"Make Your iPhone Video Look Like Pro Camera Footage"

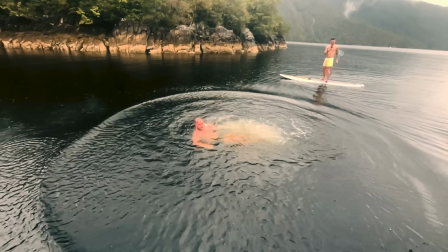That is not the way you want to do it. Oh.
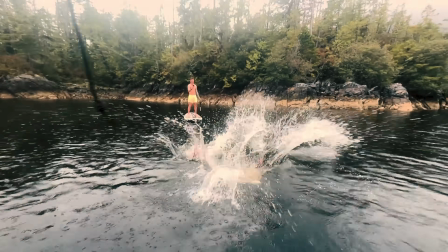Oh.
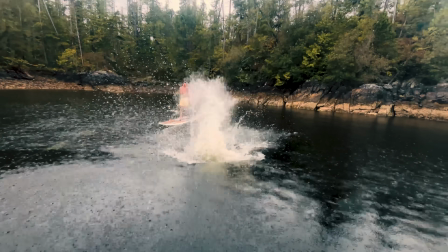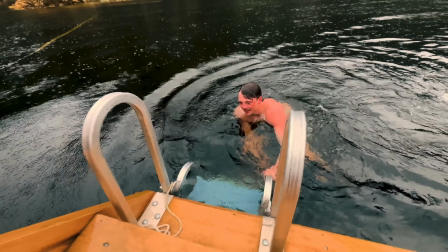Dusty, you are the man. What the heck? Oh, yeah.
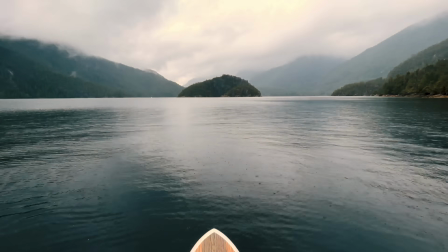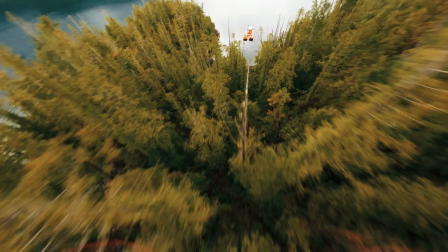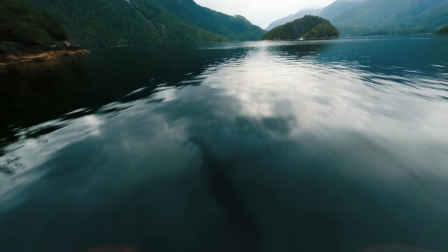Okay, so we're on the ultra wide. The next thing you want to do is movement.
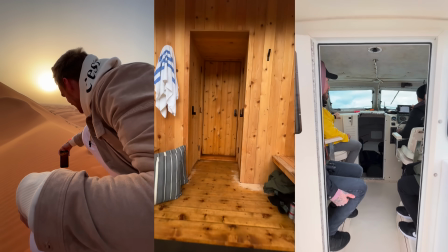The stabilization is so good on these things. You need to take advantage of that and get really cool movement. And the biggest tip that I can give you guys with movement is to get really close to objects. This is a very small camera, which means you can get really close to things, and it's actually not even possible on a bigger camera like the Sony that I'm using right now. One of the coolest shots that I like to do do. It's kind of a special of mine. People always laugh at me because it looks a bit stupid. But what you do is you flip your phone upside down and you literally go this close to the ground,
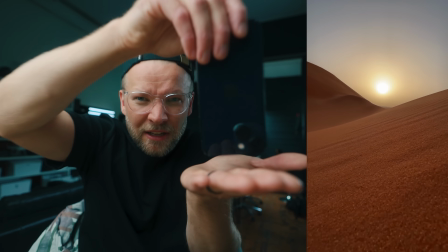water, or whatever you're standing on. And then you follow your subject really close to the ground. It looks so epic and dynamic. It's one of those shots that you just can't do on a normal camera. It'd be way too shaky. You can't get that close to the ground. It just wouldn't look good. But with an iPhone, looks incredible. And lastly, take advantage of the dynamic range.
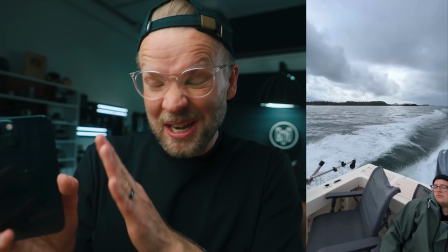With software, computational photography, the dynamic range on an iPhone is crazy.
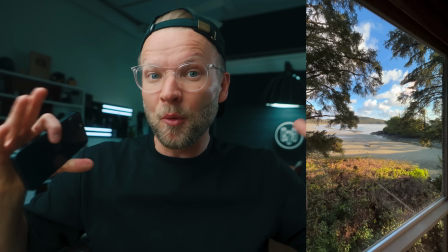So you want to stick to kind of like wider shots and almost take advantage of it, where you're like inside and there's a nice sunset outside.
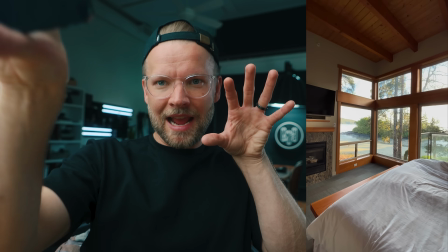You can get both the inside and that nice sunset outside, whereas, you know, with my Sony, one or the other would be either blown out or too dark. In general, wide shots look really good on an iPhone. Once you get closer to subjects, it starts falling apart a little bit and you can kind of see like, oh, he's filming on a phone right now. What I would avoid if you have any choice are low light situations. It just falls apart really quickly, especially with the ultra wide.
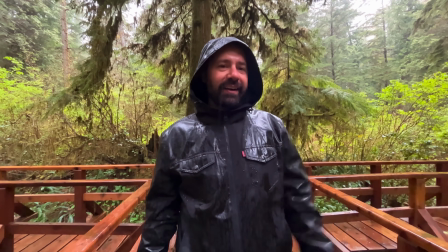For example, when I was in that forest with the crazy rain, I tried to film some ultra wide shots and it just didn't look good.
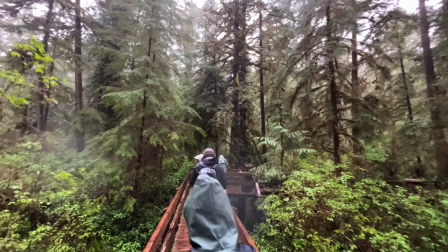It wasn't even like dark in there, but it wasn't that bright and it didn't look good at all.
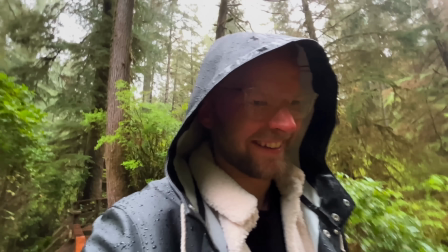If I tried to mix the two Sony footage and this, you would have right away been like, whoa, that's phone footage. That is a pro DSLR. Did I say DSLR? I meant a mirrorless camera. What is a DSLR? You probably don't even know what a DSLR is. And lastly, I would avoid close-ups, especially with the wide or telephoto. There's no shallow depth of field, so it looks really bad. And the detail it's kind of just not there.
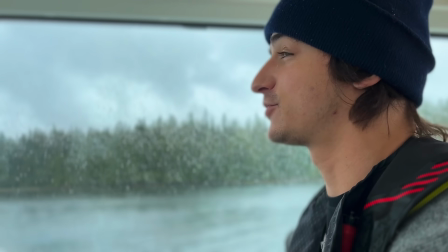But if you do need to do close-ups, I highly recommend using cinematic mode, which is like one of the most, I think,
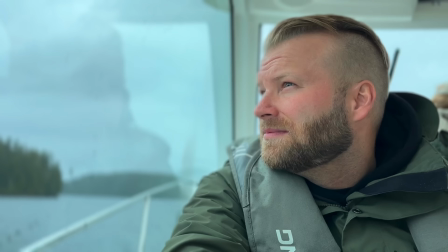underutilized or undervalued tools on an iPhone.
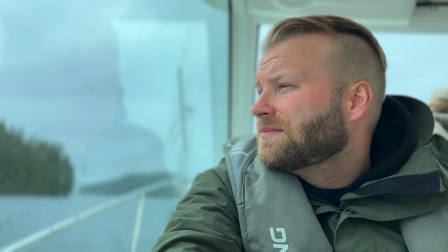It's actually so impressive what you can do.
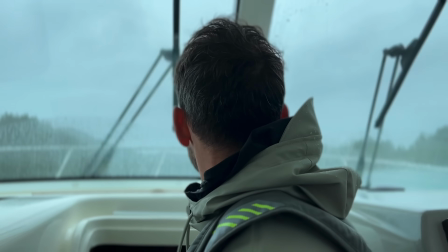And I think you could fool a lot of people into thinking that you're using a more expensive camera
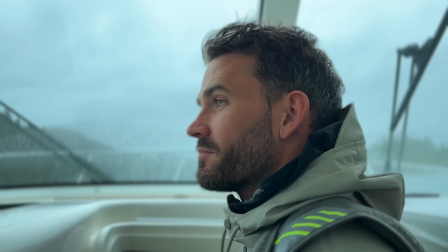when it's just your smartphone with that added background blur. It's a little bit too much at times, but done right, I think it looks pretty great actually. This tool can be incredibly powerful and it's always with you, and that's why I do make a lot of these filming with a smartphone videos, because it's so accessible and so powerful if you just use it right. But a lot of people just miss these minor things like filming with the ultra wide, and it just doesn't look as good as it could. Oh, and very important, we saw a bear cub.